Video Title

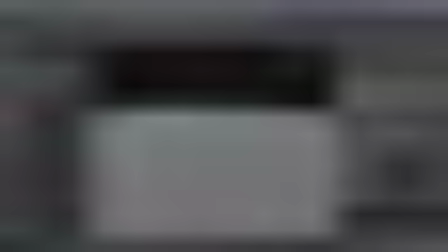744s
In terms of the distribution, I'm going to bring up per face to 400.
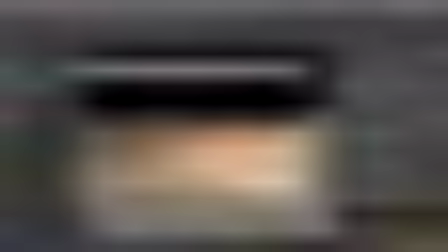754s
And I'll just create a brown shader. I don't want this to look like very vibrant grass.
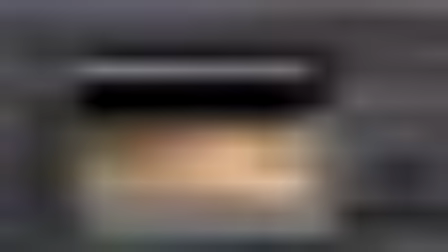762s
I just want it to look like some stuff in the bottom. It could be some weird fibery stuff. Who knows what it is. It's just to give it some complexity.
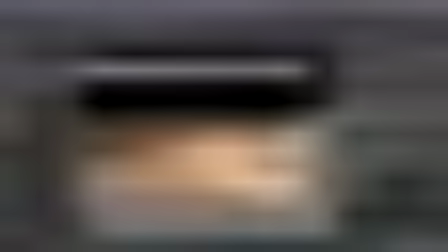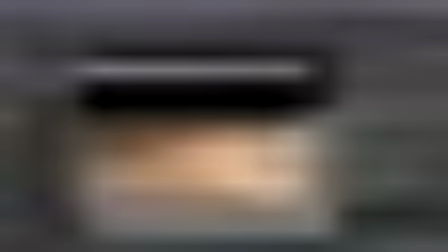790s
So we'll go in and adjust the length variance, the gravity variance, the direction variance, just to get more complexity. And we'll bring up the reflection just a bit so it doesn't look so dead. I probably won't even notice it, but just in case.
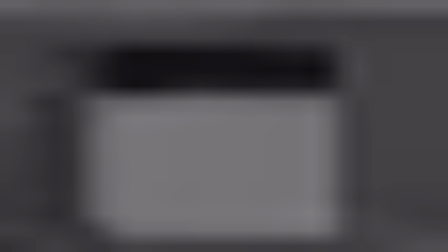808s
Okay, so let's populate the floor with some pebbles. So we'll select, first let's actually scale down these rocks a little bit.
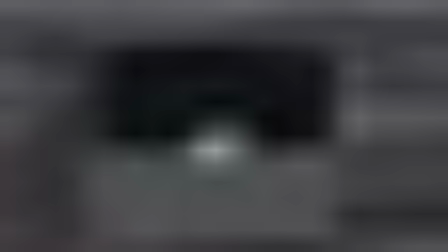822s
I want to make sure they're sitting right on the ground plane. They could be interpenetrating a little, that's okay.
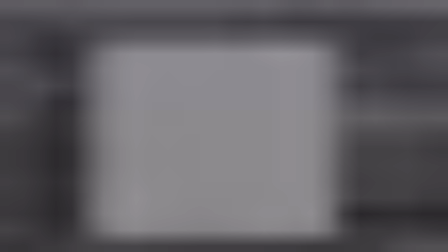828s
And we'll freeze, transform, reset transformation. Make sure everything is set to 0, 0, 0.
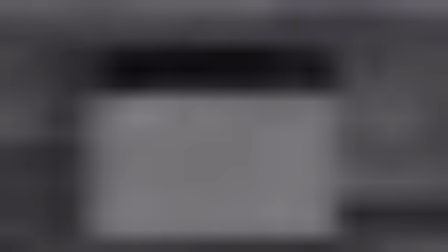835s
We'll go to Mesh, create Mesh Network, Mesh. And there we go, we'll have 10 copies.
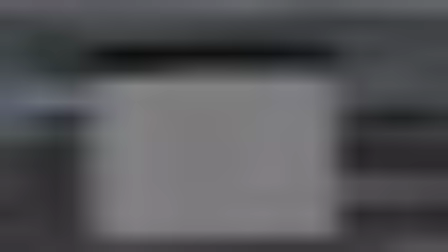844s
Now, I'll select these other rocks and I'll drag them into the Mesh Repro node.
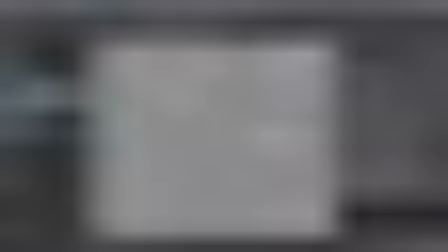851s
And then I'll go into the ID, and you can see that it says ID count 5.
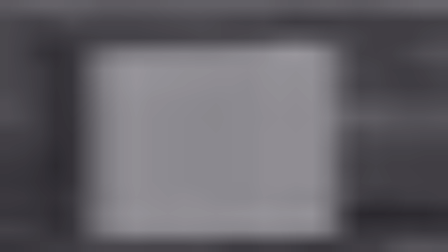858s
So that means that it could randomize between these 5 pebbles
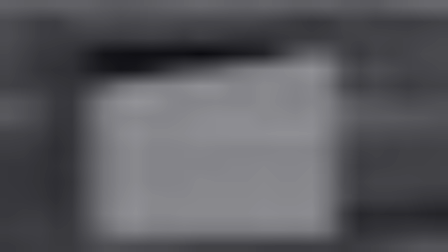865s
so they don't all look the same.
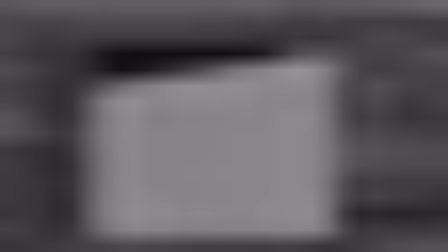871s
Okay, we'll set the distribution type to mesh, drag the polyplane,
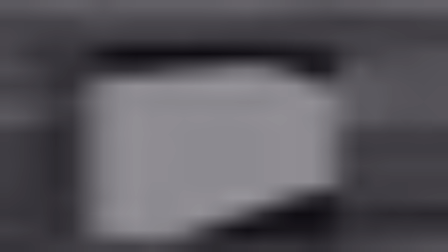879s
and you can see it's scattered. There's just not enough rocks. So we'll bring the number of points up to 300. You can see that looks much better.
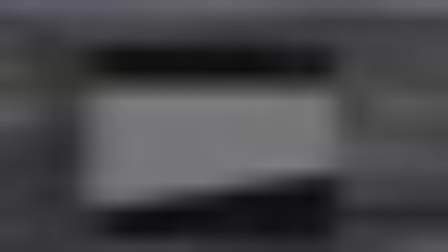892s
We'll turn off ignore ramps. Adjust the rotation. Let's bring up the scale a bit so the smallest ones are not so small.
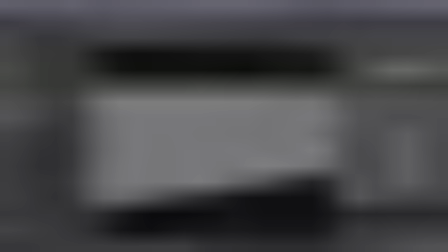911s
We'll bring this up a bit more.
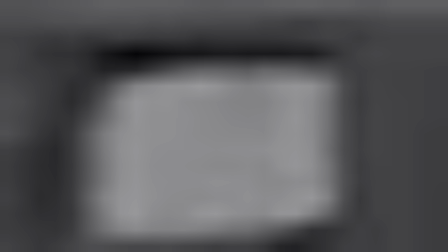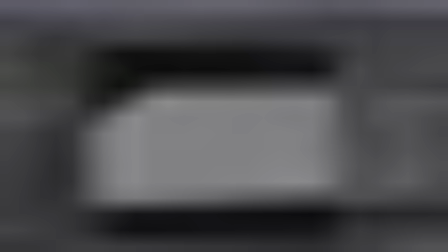922s
As you can see as I fumble through this, that's why you would want to have your mesh editor.
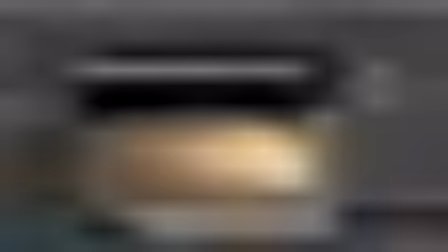929s
It's just easier to access. So we brought the amount of rocks up substantially, and when we press render, we get that.
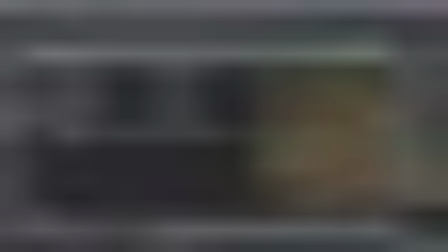940s
So we'll just go in and throw in a texture.
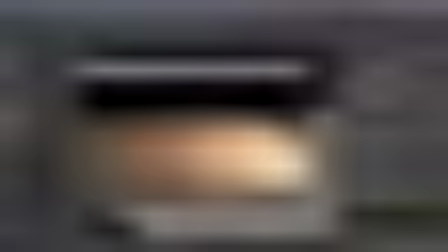947s
These are so small that we could just move through this pretty quickly. So as I bring down the amount, it's just to darken it a bit. We'll bring up the amount to 5,000. Let's go to 15,000.
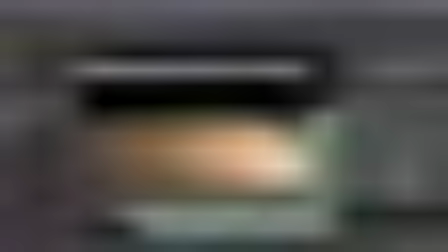962s
That looks better. Since we have so many, let's make the smallest scale a little bit smaller. That looks good. And I'm going to darken the ground a little bit more.
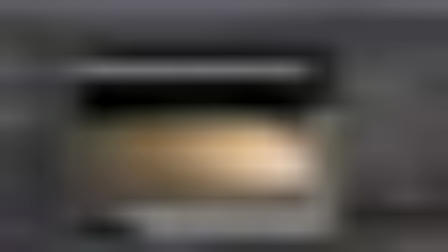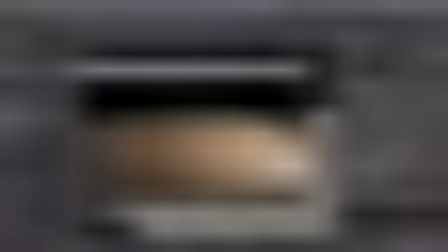Bring up the fur length.